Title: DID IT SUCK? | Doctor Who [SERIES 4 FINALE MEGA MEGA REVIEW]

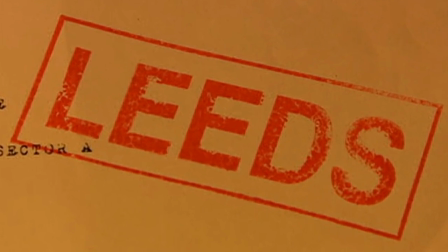[8:15]
I loved that big Leeds stamp. That genuinely cracked me up. Once again though, disaster hits our protagonist and her family.
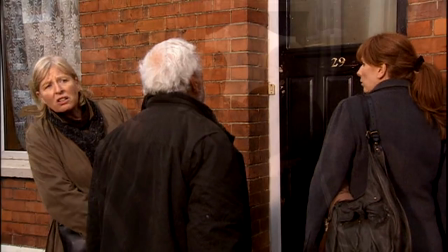[8:22]
From riches to rags, they get lumped in with the most eccentric Italian man in the world.
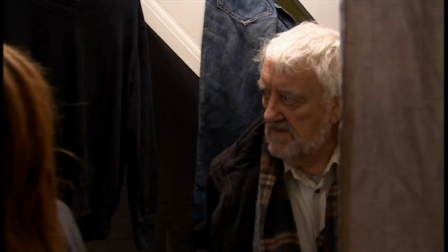[8:29] Hey, it's a big house. This is your palazzo. It's good.
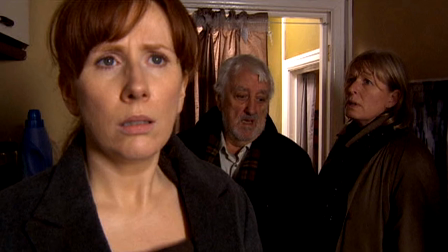[8:34]
It's fun. The episode is certainly a budget saver, but it's the writing that constructs this episode magnificently.
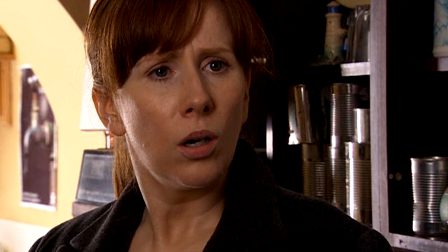[8:41]
Donna's comments about there being no war because nobody's fighting back against the aliens put everything into perspective.
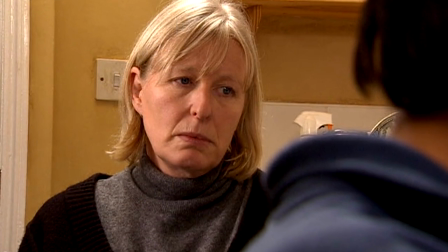[8:48]
The Earth is now just a punching bag, and this fact visibly drains the positivity out of our characters.
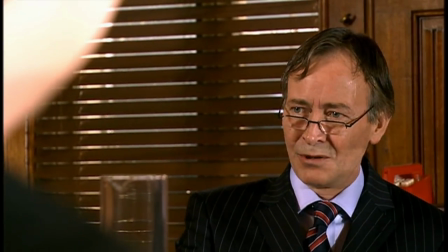[8:55]
The emergency government appears to embody patriotism gone overboard, matching how Davies would handle the same topic in his show Years and Years.
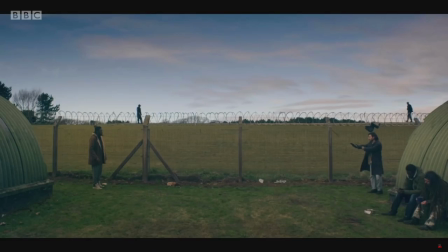[9:04]
Fortunately, the way it's handled in Doctor Who is far more mature and less on the nose.
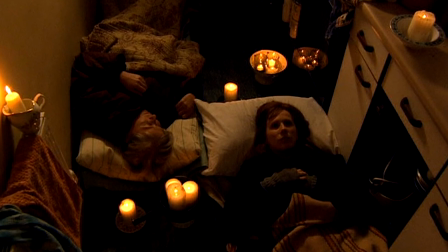[9:10]
The populace are so docile, with thousands, even millions of people dead now.
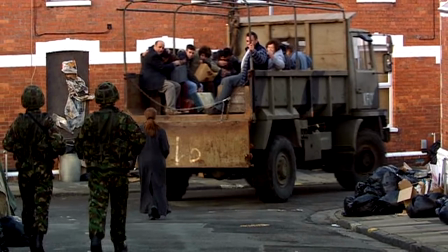[9:15]
What's another thousand? What's another million? This bit when Mr. Colasanto got driven away to a labor camp, though, was so awful to watch.
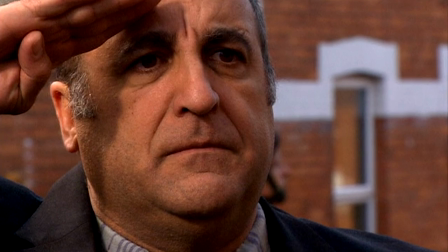[9:24]
His never-ending optimism and sea shanties, and then to see his face drain of that enthusiasm and crying with his family.
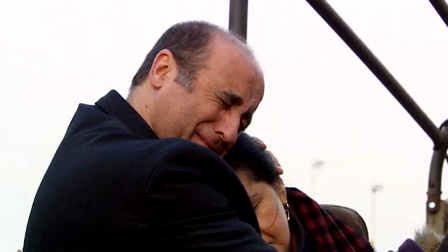[9:31]
Good God.
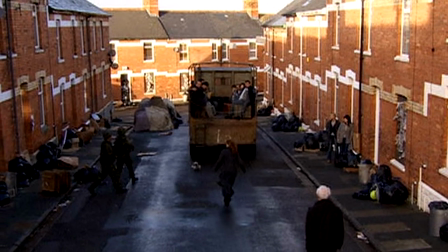[9:34]
It's like the emergency government took a if you can't beat them, join them approach to exterminating human beings.
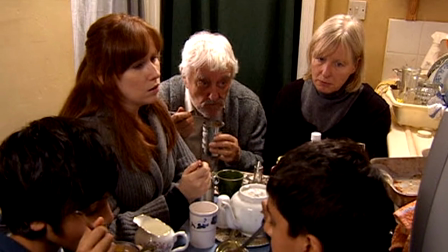[9:40]
Even the slight glimmer of hope that America will save the day gets flattened when a fifth of their population get turned into adipose.
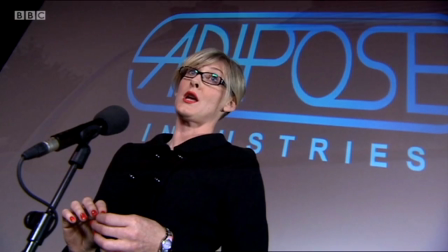[9:49]
What a great twist as well that as Donna chose right instead of left, Miss Foster chose the United States instead of the UK.
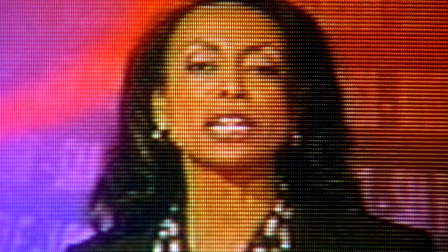[9:57]
Normally, I'd complain about this information being delivered by more of those godforsaken filming the TV segments,
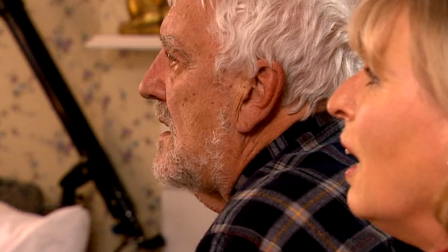[10:03]
but they are used sparingly and are good reaction points for our characters in this episode.
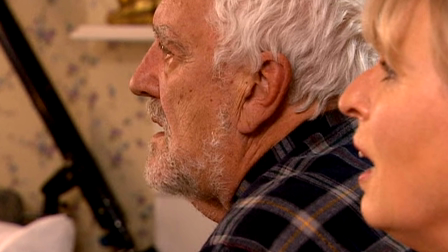[10:08]
It would have been easy to just use them for every alien encounter in this episode,
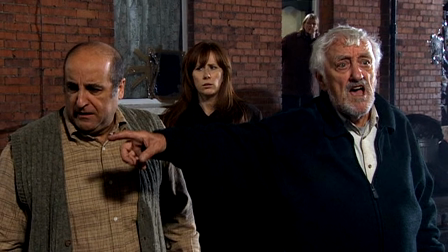[10:12]
but seeing all the tragedy from the ground level enhances our narrow audience perspective on the story.
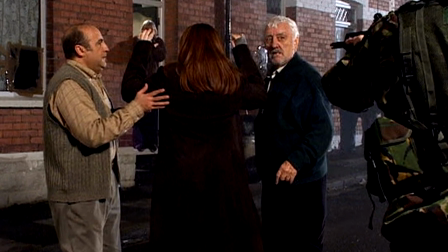[10:18]
Turn Left also tries playing on invisible fear again with this bug that's latched onto Donna's back, except it doesn't quite work so well by the end of a first viewing. This soldier is frightened out of his wits by the thing on Donna's back,
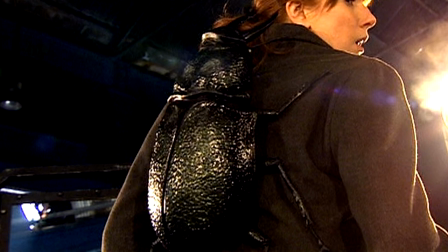[10:31]
but when we find out later it was just an overgrown stag beetle, his fear becomes totally unbelievable.
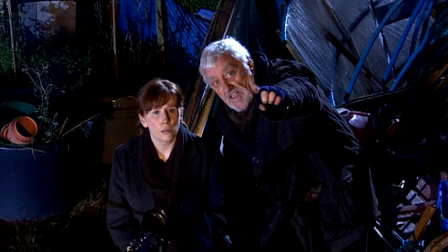[10:39]
It's after the quote-unquote present is reached that things start getting dark. Real dark. Like, the stars are going out dark.
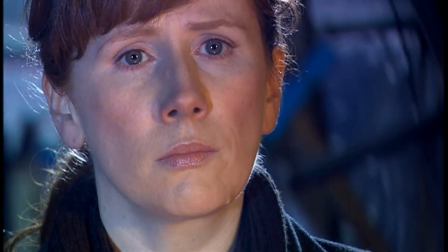[10:49]
It's so iconic and still sends shivers down my spine.
It's coming, Donna.
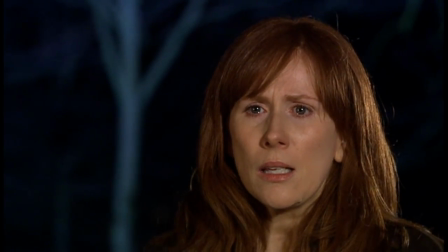[10:55] It's coming from across the stars and nothing can stop it. What is?
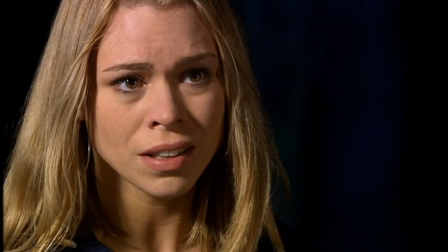[11:00] The darkness.
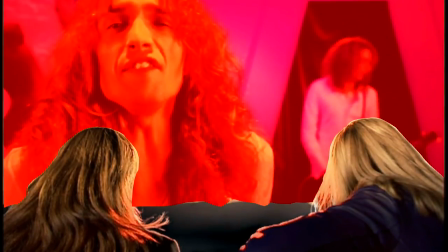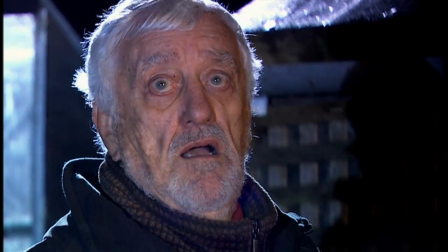[11:10]
And that was the darkness. I also liked that the fire makes it appear as though the pair are looking at hell itself.
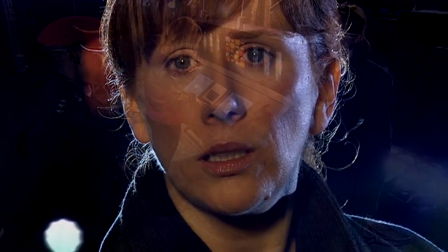[11:19]
Donna's had enough of her miserable existence and finally joins Rose and UNIT.
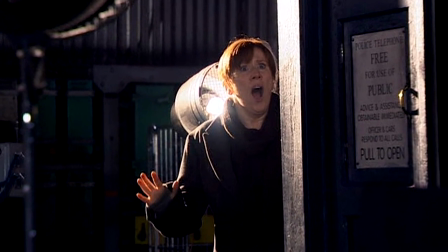[11:24]
I loved Donna's first time in the TARDIS all over again.
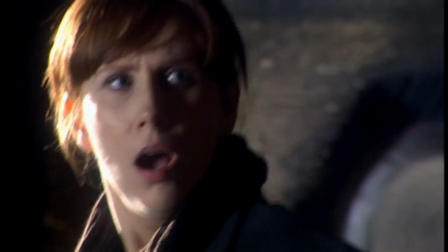[11:27]
Her jaw drops, then she closes it, and it drops again as though a battle of questioning reality is going through Donna's head right now.
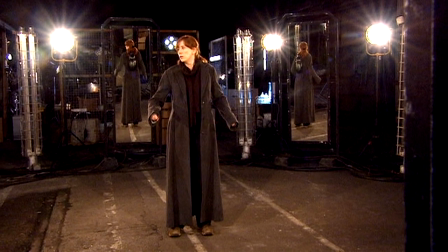[11:34]
The reveal scene with the bug was a bit waffly though.
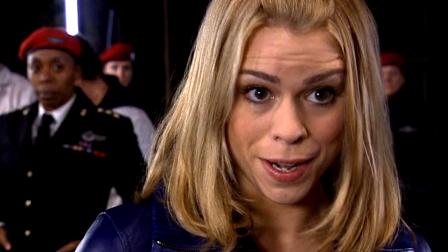[11:37]
Due to the episode merely playing with a what-if machine, whatever Rose is babbling about is rendered kind of pointless.
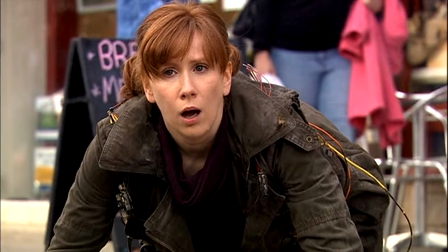[11:44]
Donna then gets sent back in time to make herself turn left instead of right. I can justify the adoption of repetition in the previous three episodes,
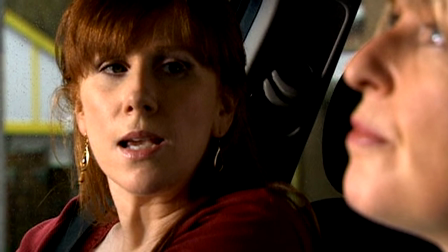[11:53]
but hearing this same conversation between Donna and Sylvia three or four times just grinds me up a bit because it's not like it's done for any effect.
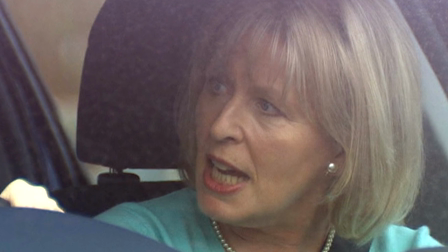[12:01]
Had they introduced this conversation earlier in the series, it might not have been so jarring.
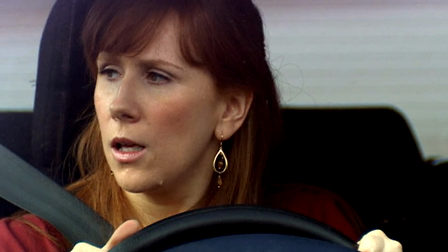[12:07]
It's just repetitive for the sake of emphasizing the importance of the event.
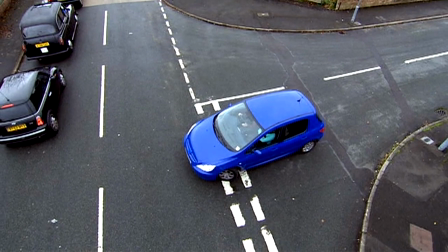[12:11]
It's just a shame that it's so mundane that the event itself is hard to have emotional resonance.